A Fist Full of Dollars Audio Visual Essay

for Ungo Pungo di Dollari, or as it's better known in Australia by its English language title, A Fistful of Dollars, is a 1964 spaghetti western directed by acclaimed Italian filmmaker Sergio Leone. It is an exhilarating and masterfully crafted film that personifies the iconographical themes, values, and key features of the spaghetti western subgenre. But before we can examine how A Fistful of Dollars personifies the iconographical features of the spaghetti western, we first have to establish a contextualized understanding of genre iconography and spaghetti western subgenre. To help explain genre iconography, let's use the scene where Clint Eastwood's character, the man with no name, first rides into town as an example.
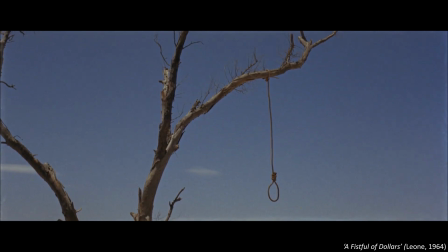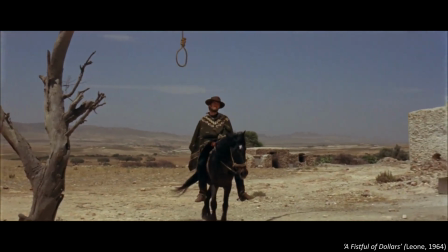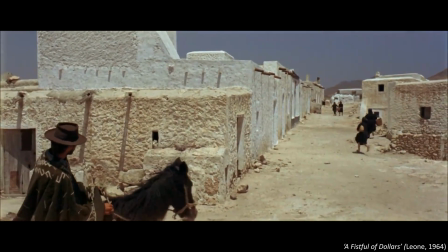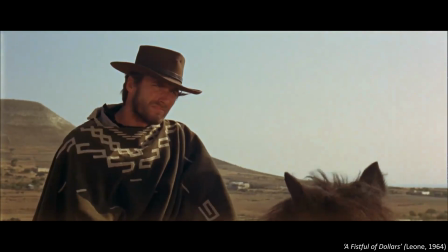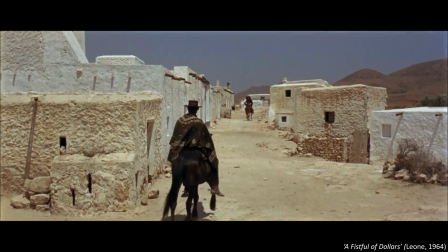This scene is loaded with instantly recognizable genre iconography. But what is genre iconography?
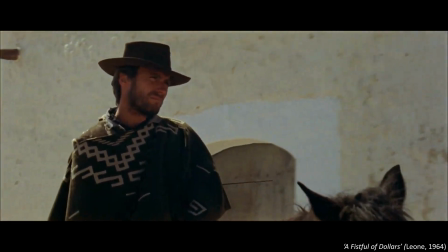According to Grant, iconography in film genre, from iconography to ideology.
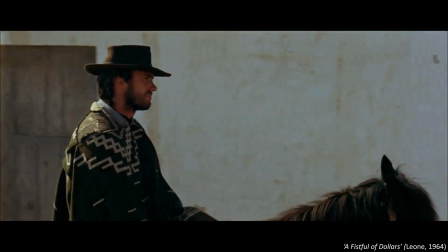In genre films, iconography refers to particular objects, archetypal characters,
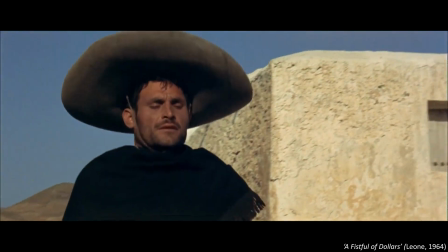and even specific actors, who provide genres with a visual shorthand for conveying information and meaning succinctly.
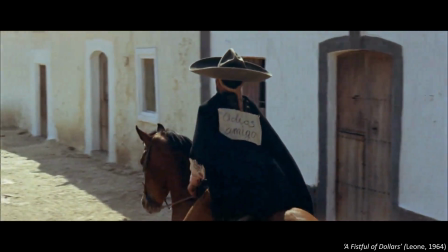Therefore, if we use this definition to study the mise-en-scene of this scene,
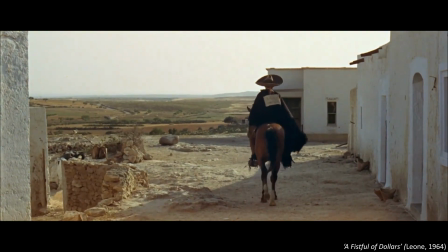we can easily identify its distinct genre iconography for its use of visual elements such as Clint Eastwood's cowboy costume, the noose prop hanging from a tree,
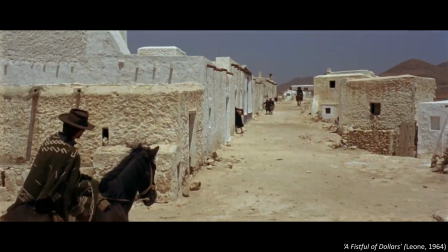and the dry desert setting with its small Mexican-styled houses.
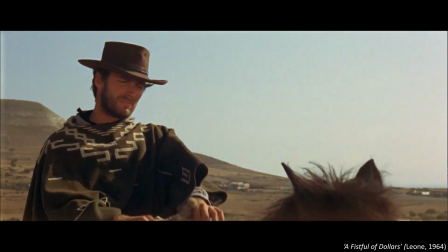Additionally, we can also identify the scene's audio iconographical genre features such as clopping horses' hooves,
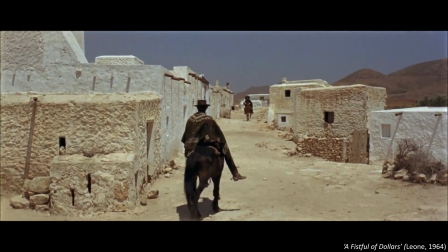chiming church bells, and Ennio Morricone's fantastic score.
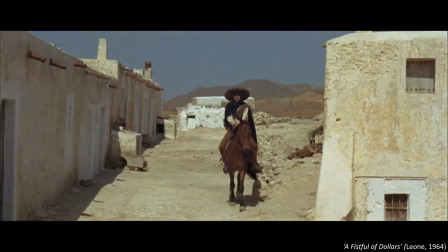All of these disparate iconographical elements of the mise-en-scene combine to communicate additional intertextual meaning to genre-literate audiences.
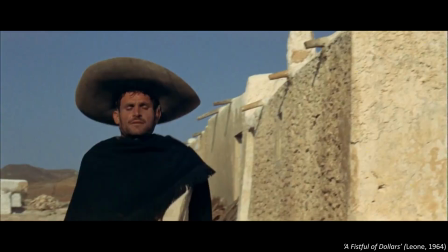Instinctively, because of these iconographical elements, we know that this is a spaghetti western. But not only that, we also know that a lot of people are going to die here,
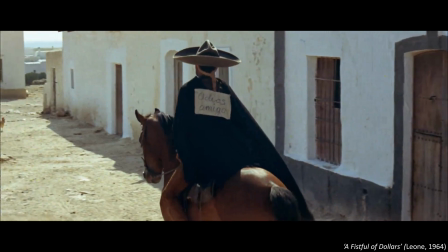because of the repeated preeminence of iconographic symbols of death during this scene, such as the noose, church bell,
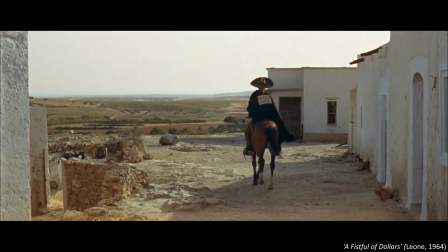and literal dead man that ominously rides past Clint Eastwood's character. A perfect example of how a talented filmmaker such as Sergio Leone can use genre iconography to utilize audiences' intertextual knowledge of genre stereotypes for storytelling purposes. Now that we can use the tools of genre iconography to identify that A Fistful of Dollars is a spaghetti western, it's important that we understand what marks it as a spaghetti western and why decoding its covert Italianness is important in our understanding of its key features, themes, and values. And for an example, let's look at the film's final scene.
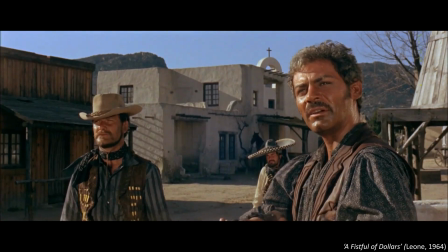Gringo!
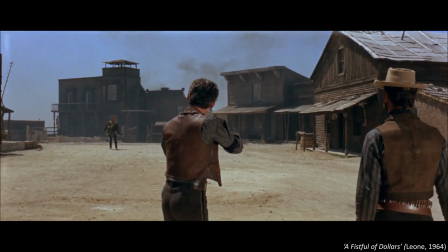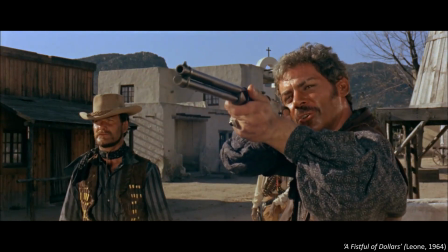Heard you wanted to see me. The Americana's dead. Let the old man down.
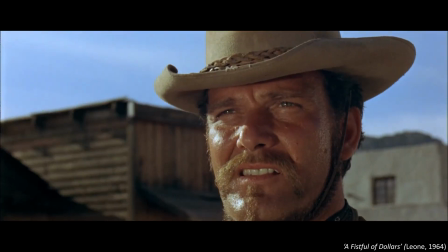So what is a spaghetti western? And what iconographical elements do mark this scene as distinctively spaghetti western?
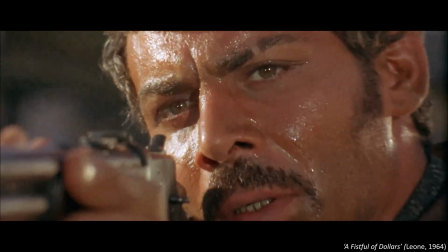The Parkinson and Jeevan's pictorial history of westerns defines spaghettis as violent, amoral, and surrealistic,
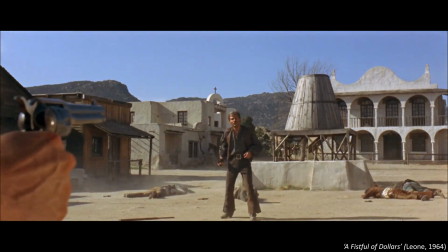noisy pastiches of the hallowed American western, shot in Italy's Cinecittà studios and on location in Spain, with a mostly Italian workforce.
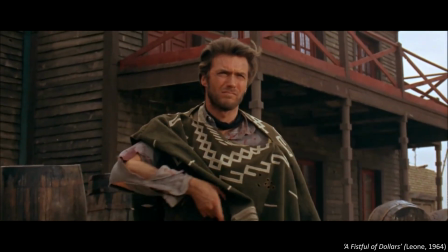It's a subgenre characterized by extreme and almost cartoonish use of violence,
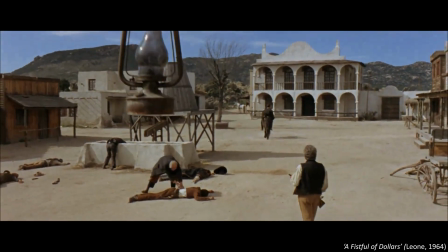displaced locations in Spain, differing standards and registers of acting, and generally low production values in sound recording and image quality.
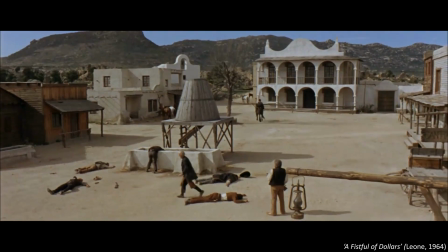And we can readily identify all of these iconographical signifiers in this scene,
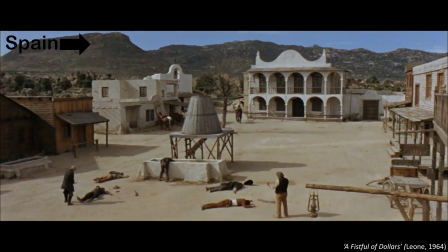from the mountainous Spanish countryside behind them to the questionable dubbing of Gian Maria Volonté.
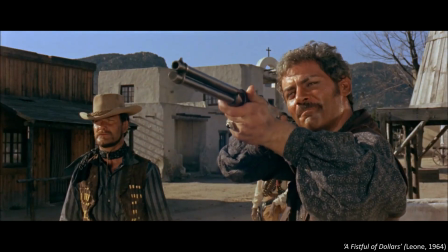The Americana's dead.
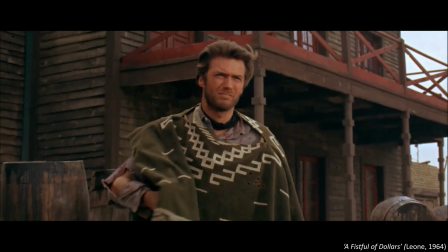And the cartoonishly silly fight between the man with no name and Ramon.